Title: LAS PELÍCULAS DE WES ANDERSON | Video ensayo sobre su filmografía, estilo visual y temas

Así tus gustos no vayan hacia el cine independiente, probablemente has escuchado el nombre de Wes Anderson. De pronto hasta hayas visto una de sus películas. Anderson es uno de esos directores indies que ha forjado una imagen propia y ha obtenido el elogio crítico generalizado, también un reconocimiento de premios y con cada película que estrena, muchos más fans.
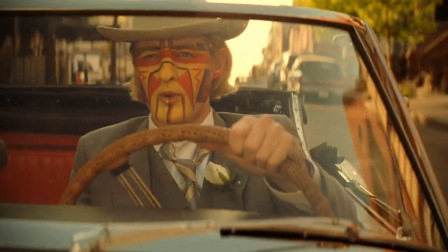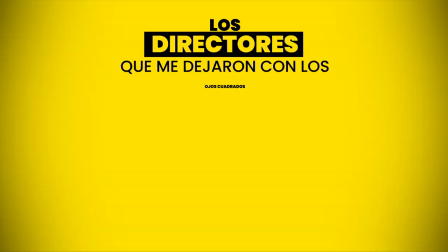Antes de entrar en materia, les quiero recordar que si quieren apoyar este canal, lo pueden hacer suscribiéndose.
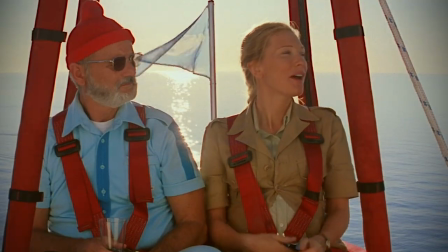Cada una de sus películas tiene su marca, un estilo visual propio y memorable que lo hace único e identificable al instante.
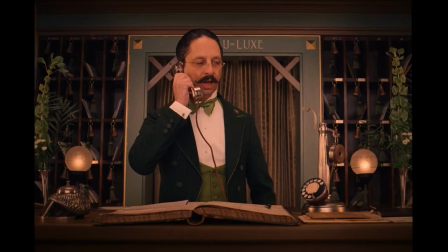Es poco probable que veas Rushmore, El Gran Hotel Budapest o La Isla de Perros y te preguntes quién la hizo. Quizás, más que cualquier otra cosa, es el look, el aspecto visual de las películas de Wes Anderson lo que lo delata.
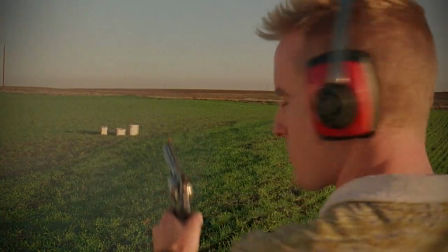Esta identidad se ha construido con el tiempo, pero desde su primera película podemos identificar elementos de lo que más tarde sería repetitivo durante toda su filmografía.
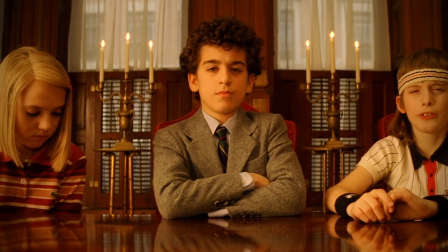Es un director bastante peculiar y admirable que construye pequeños mundos en los que viviremos por un par de horas.
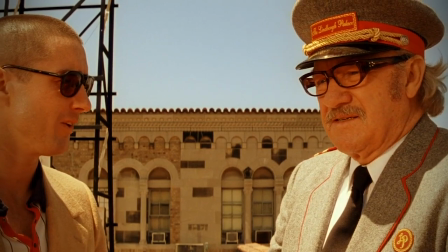Y a pesar de ser un cineasta de autor, no lo hace solo.
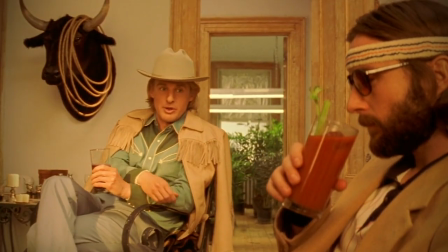Cree mucho en la colaboración, habiendo coescrito sus películas ya sea con Owen Wilson, Noah Baumbach, Roman Coppola o Jason Schwartzman.
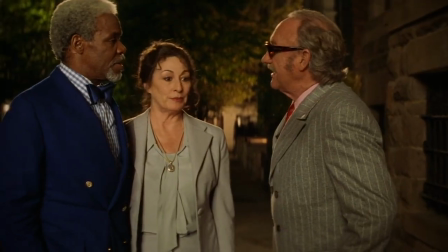También tiene un elenco bastante repetitivo, con un grupo de actores que casi siempre lo acompañan en sus producciones,
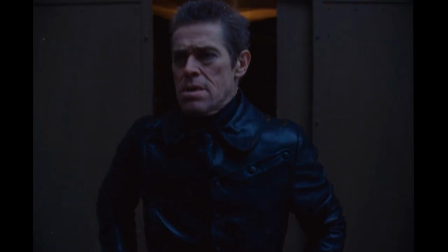como lo son los hermanos Wilson, Luke y Owen, William Dafoe, Jason Schwartzman, Adrian Brody, Edward Norton,
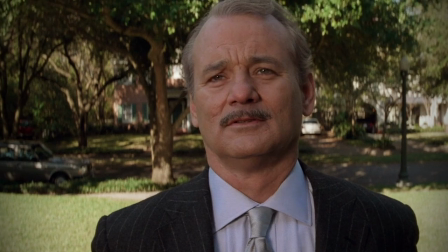Tilda Swinton, Harvey Keitel, Jeff Goldblum y por supuesto Bill Murray, quien ha aparecido en todas sus películas,
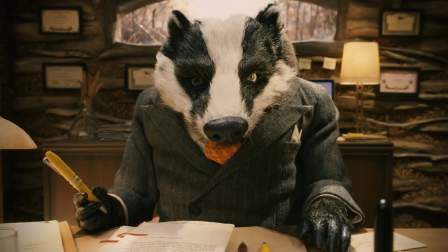incluidas en las animadas, obviamente prestando su voz, con excepción de su primera película, Bottle Rocket. A la fecha ha realizado 9 películas, 2 de ellas animadas, y este año, si es posible, se estrenará su décima, The French Dispatch.
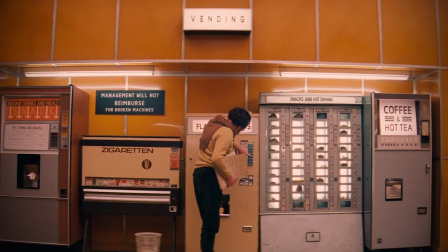El Gran Hotel Budapest es considerado su película más exitosa,
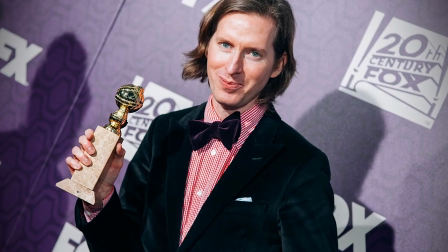con la cual ganó su primer Globo de Oro en la categoría de Mejor Película de Comedia y obtuvo 9 nominaciones a los premios de la Academia,
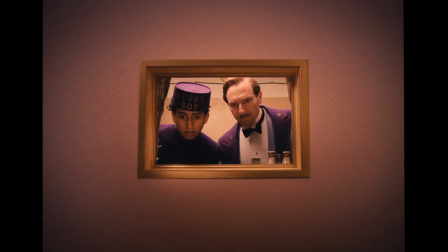ganando 4, así como siendo su película más taquillera.
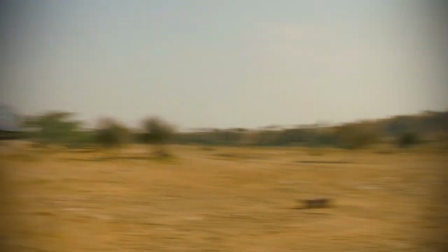Son varios los factores que contribuyen a hacer un producto de Anderson reconocible.
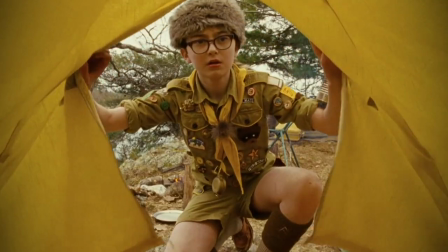No es simplemente una cosa u otra, sino más bien la sumatoria de muchos detalles: su composición, el uso de la letra futura,
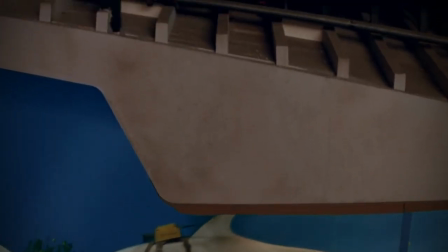su elección musical, sus sets que en ocasiones parece que fueran una casa de muñecas, su paleta de colores. Es un estilo único.
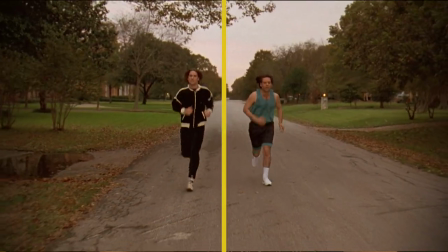Empecemos con su obsesión por la simetría, algo que desde su primera película demostró y que con el tiempo solo se ha hecho más evidente.
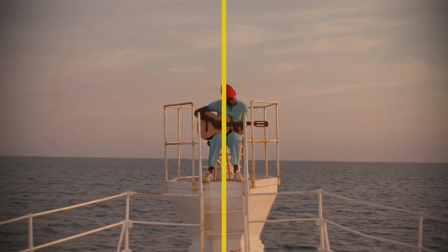Este director tiene una obsesión con el centro. Si algo caracteriza sus composiciones es el hecho de que siempre giran en torno a un punto céntrico con precisión de cirujano.
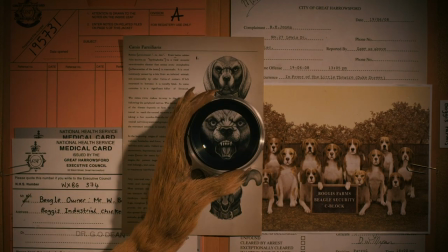Mantiene el equilibrio visual en cada imagen que presenta. El hombre no se puede resistir a organizar cada cuadro, ya sea con los personajes delante de la cámara o los objetos.
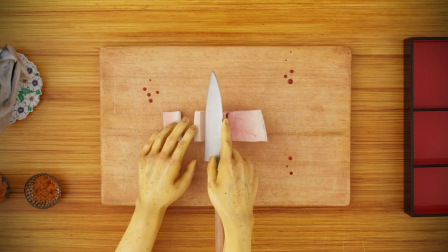La puesta en escena está meticulosamente planeada.
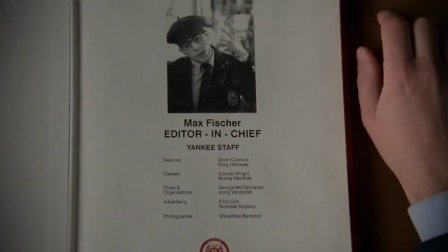Todo está ordenado y le encantan los planos cenitales, especialmente de objetos y manos que permiten apreciar su minuciosa composición,
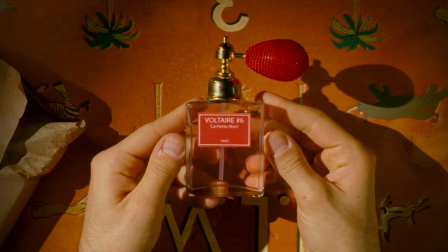además de dar al espectador información en algunos casos íntima sobre los personajes a través de los objetos.
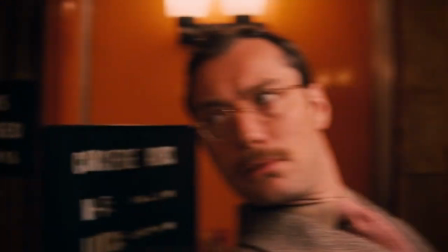Pero no es solo lo que pone delante de la cámara lo importante, también es lo que hace con ella. Los paneos, acercamientos, expresiones y largas tomas de seguimiento son usados frecuentemente,
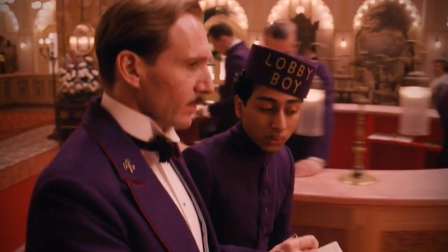siendo este último una de sus armas más usadas en todo su arsenal técnico. Le encanta poner la cámara en rieles y dejarla seguir a los personajes,
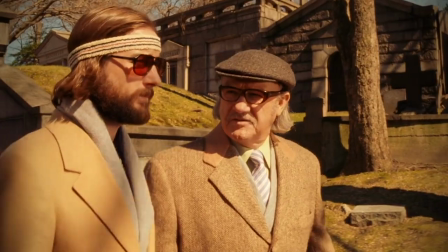una técnica que genera energía y movimiento y hace que sus escenas estén vivas incluso en los momentos deprimentes.
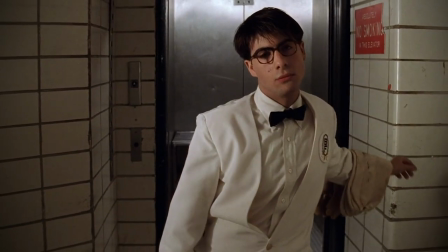Y a esto se le suma la cámara lenta.
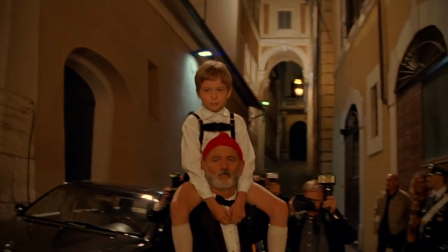Es un maestro para usarla, incluso terminando varias de sus películas de esta manera, emparejada con música para generar emoción.
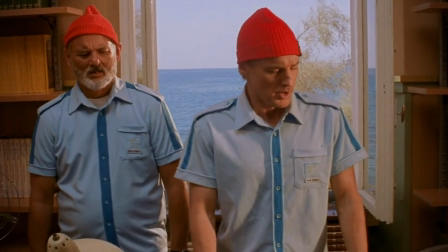En esta sección hay que mencionar a Robert Yeoman, quien ha sido el director de fotografía en casi todas sus películas, con la excepción de las animadas.
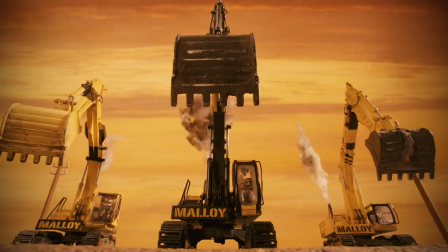Yeoman le da vida a las imágenes utilizando en su mayoría una paleta de colores pastel y colores complementarios como el rojo y amarillo, resaltando en especial los sets y vestuarios.